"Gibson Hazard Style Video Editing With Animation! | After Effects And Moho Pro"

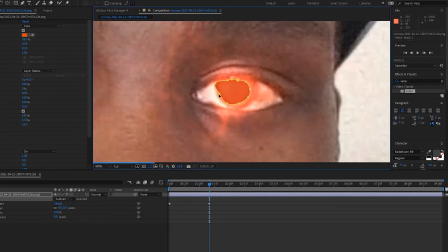Okay, so we go to the end part here. that was the start done so we pull these points out to match the shape of the eye as best we can doesn't have to be spot on again because by this point we would have already zoomed in and gone to the other part below
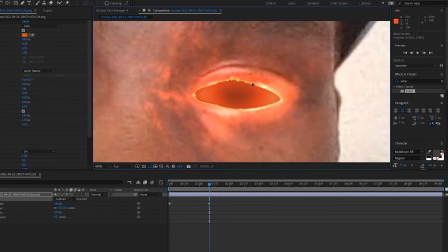the layer so move these parts out go down to our timeline press play see what we're working
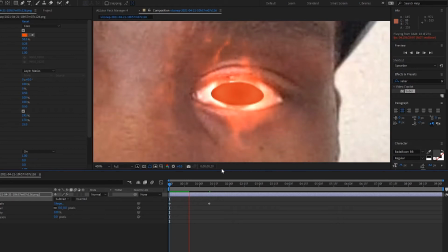with some full resolution here guys so it might be a little bit slow but whatever as you can see you know i mean it's growing obviously a little bit slow so what you can do is
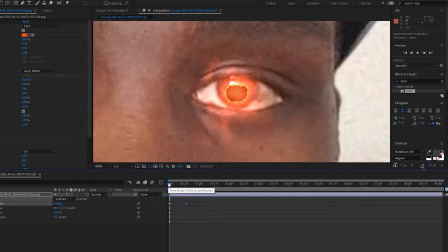you can move the end point closer to the start so we'll actually go quicker
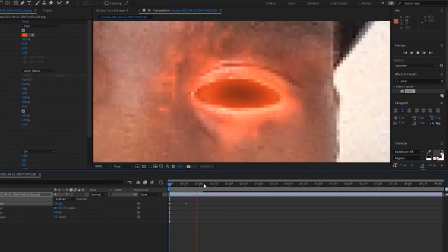and then there you have it man just grow in core like that then you go down to the transform options here
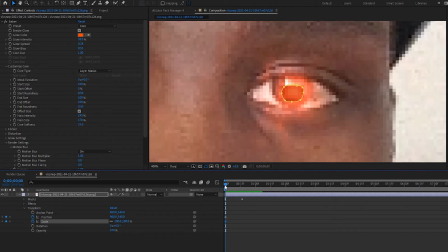and then click position and scale and then you change the parameters according to how you want it
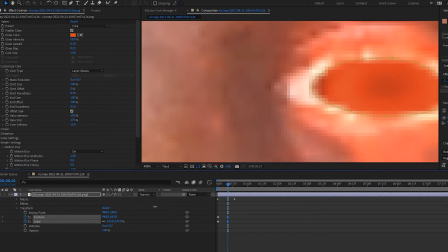to scale up so i want it to go directly through the eye obviously then move it in place zoom
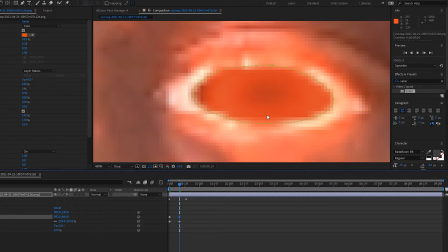it up and reveal the layer beneath and done deal all
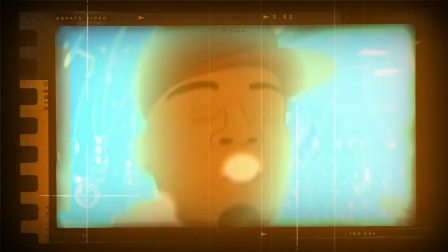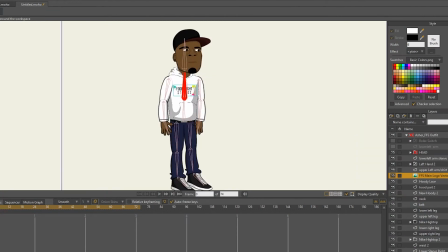right so i've got my character here in moho pro 12 all right so i had to make my character look like you know it's it's falling down
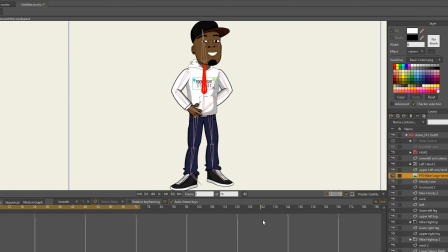you know i mean falling arms frailing and legs and arms going everywhere so i did that rendered it out as a png sequence got it in
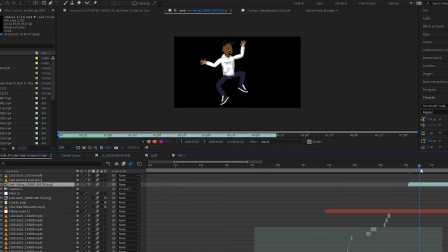here threw it into after effects there you go press play and that's what you see there
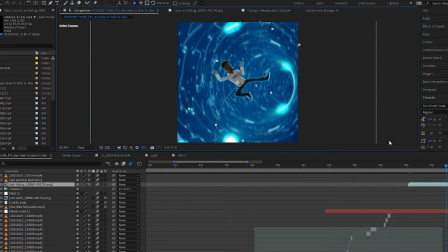falling down so I put it on top of this fiber optic you know background and you know just did the scaling down and positioning a little bit rotated it so it goes round and also threw a
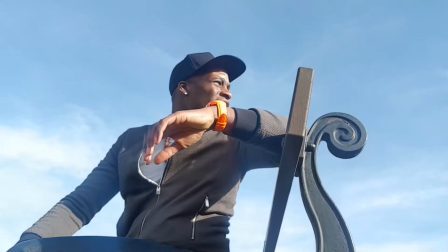glow effect on that fiber optic layer right there so with this part as you can see I took it from this video clip here of me in the ilkley
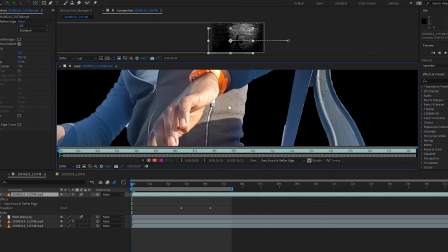mors and then threw it into After Effects and as you can see I just like sliced out the background using the roto brush tool
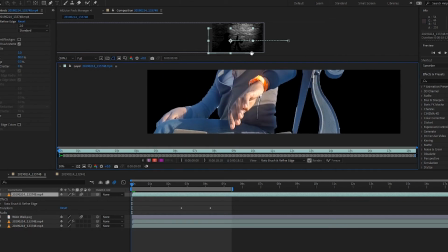in After Effects yeah that's how we do then took the layer and then made the blending mode stencil so I
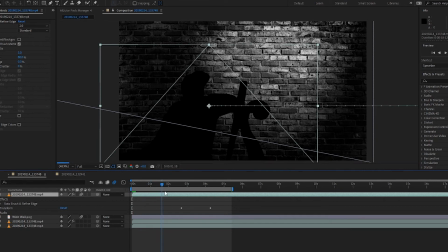could turn it into a silhouette so it's against the brick wall like that didn't want to just you know make it bored and just take my you know normal raw self and just put it there you know wanted to make people think hang on who is this person oh hang on it's Asher so So to make this bit work,
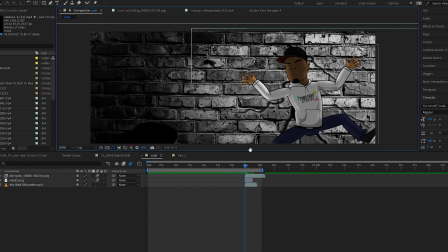it was just dragging the crashed out cartoon version of me into the brick wall part and then having the silhouette version of myself down there too. And then after that is obviously the voiceover of, yo, I know that ain't a cartoon version of me.
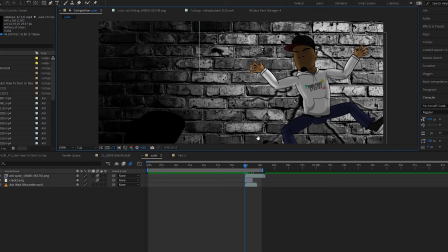You know, just to add to the whole, hang on, there's two versions of him in the same world of this crazy mental tangent this guy's gone off on.
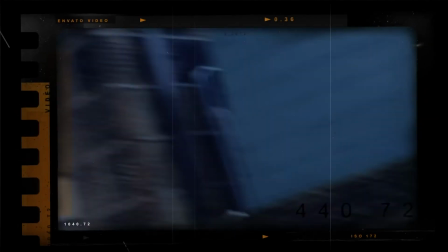All right. So with this part for the window masking, I just feel myself at the window.
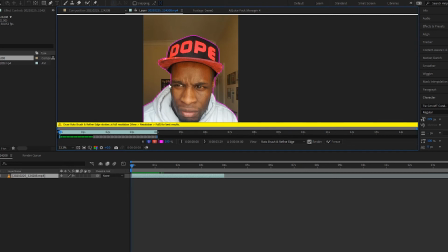So I got enough light on my face while the option to even brighten it up or darken it down Went around the edges again using the roto brush tool to cut myself out and make it an alpha channel I actually only used I think like maybe the first couple of seconds for this because the rest of it was kind of rough And you know I could just like time stretch it and make it longer if I needed
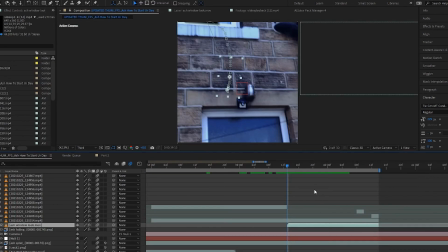to but it seemed to worked out pretty cool So that was all good and then in order to place it in this window
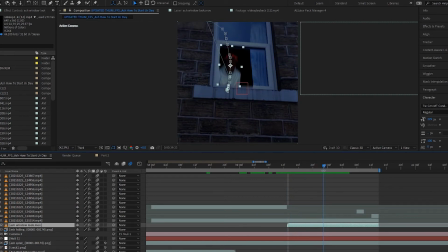I masked out that black area that you see here and then placed it right there and then just use like my judgment with the placement and the scaling to make sure it stayed in exactly the same place added some darkness to it color correction that kind of thing so it kind of blends
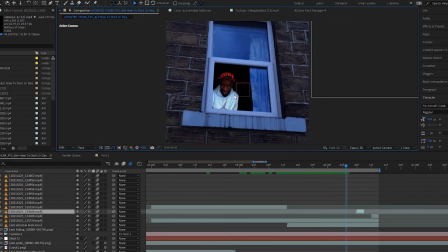in with the darkness in the background and I think it worked out pretty cool if you're scaling like that you can obviously see
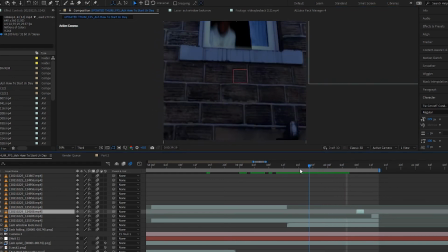the defects but hey it works man when it goes fast you can kind of get away with that kind of stuff you know what I mean